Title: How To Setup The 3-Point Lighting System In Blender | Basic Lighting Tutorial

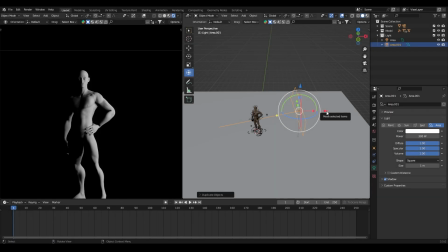4:09 I'll duplicate the key light since I want similar settings for this light. To duplicate, simply press Shift-D.
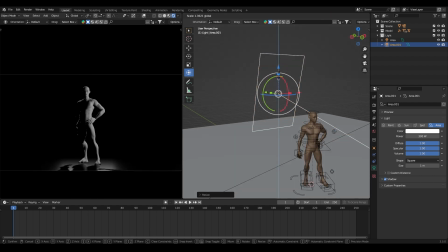4:16 Now, you can move the duplicated light to the back of your subject. I'll position it outside the frame and a bit higher. The rim light's purpose is to separate the subject from the background. Now, increase the power a bit to make it more pronounced.
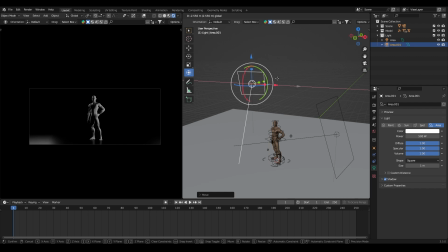4:33 Remember, you can adjust the placement and angle of the backlight to suit your scene. Lastly, let's create the fill light. Again, I'll duplicate the key light using Shift-D.
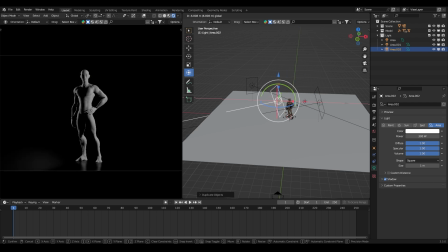4:48 This time, I'll move it to the opposite side of the scene where it appears darker.
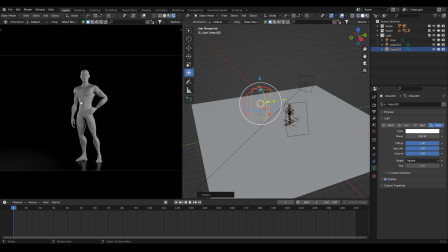4:52 The fill light will fill in the shadows created by the key light. but it should be less intense than the main light.
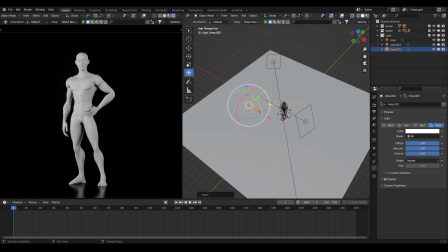5:00 So reduce its power value to achieve a softer effect. This way, it brightens the dark areas without overpowering the main light's shadows.
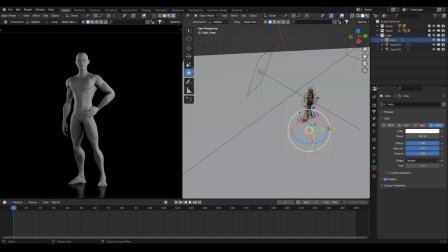5:08 There you go. With these 3 lights in place, you've set up a basic 3-point lighting system.
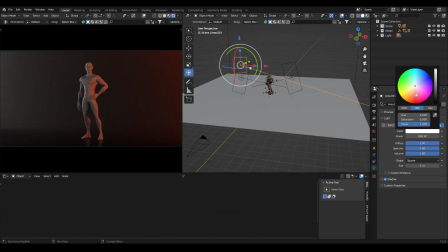5:15 Of course, you can experiment with different settings and positions to achieve the desired mood and atmosphere for your scene.
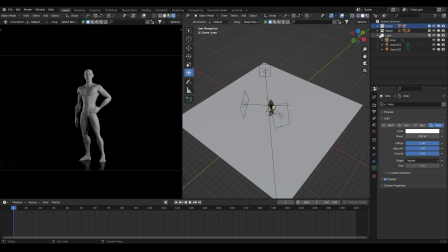5:24 To enhance the scene's overall look, I'll add a volumetric effect. It's easy to do in Blender.
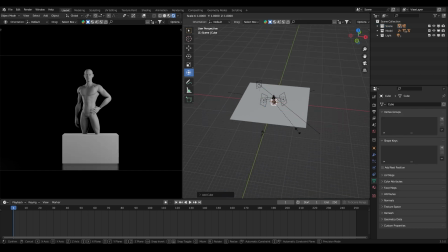5:30 Simply press Shift-A and add a cube to cover the entire scene. For ease of working in the viewport, select the cube, go to Object Properties,
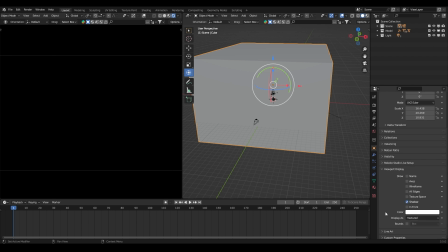5:38 and under Viewport Display, choose Wire as the display mode.
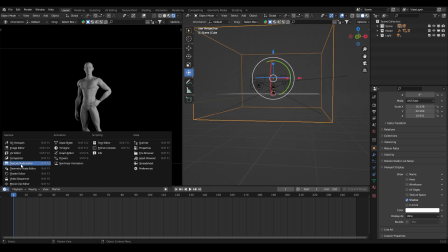5:44 Now you can see the whole scene again. To create the foggy effect, we need to apply a volumetric material to the cube.
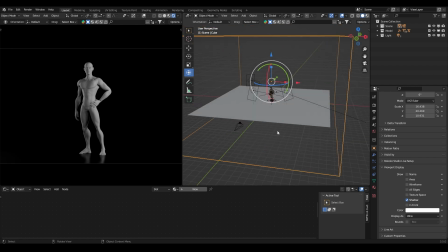5:51 Select the cube, go to the shader editor, and click the New button to create a new material. Name the material as you like. Now delete the existing principled BSDF shader, search for principled volume, and connect the volume output to the material output node.
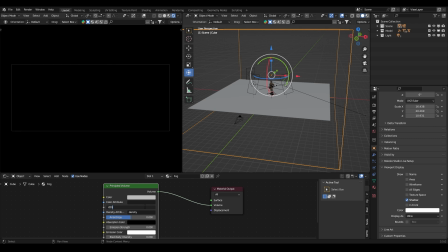6:11 Decrease the density value to around 0.001. You'll immediately notice the difference with and without volumetrics. If you want to make the fog thicker, simply adjust the density value accordingly. And that's it.
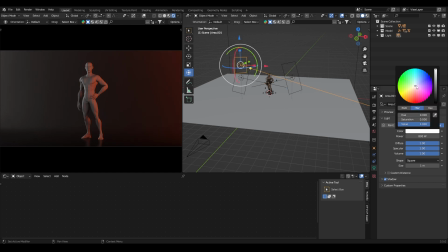6:27 Now you have a good understanding of 3-point lighting, and you can apply it to any scene, whether it's for product shots or studio shoots.
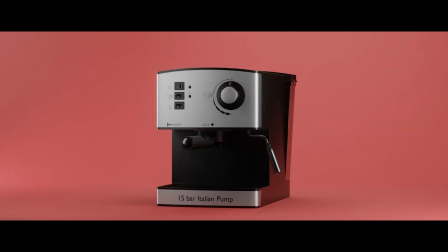6:35 Remember, this is just the basic principle, and you can get creative and experiment with lighting setups to suit your specific needs.
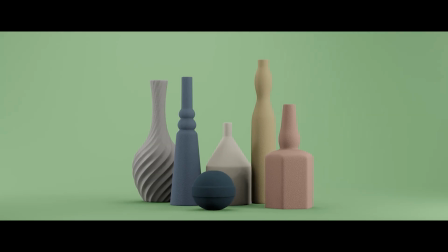6:43 I hope you learned something from this tutorial, and thanks for watching till the end.
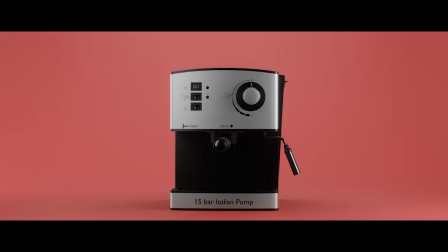6:48 I've been quite busy lately, but I managed to record this short tutorial.
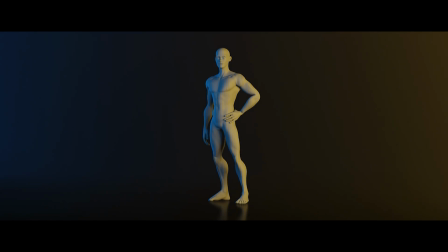6:53 Practice using these techniques, and you'll become more confident with lighting. That's all from me. Goodbye.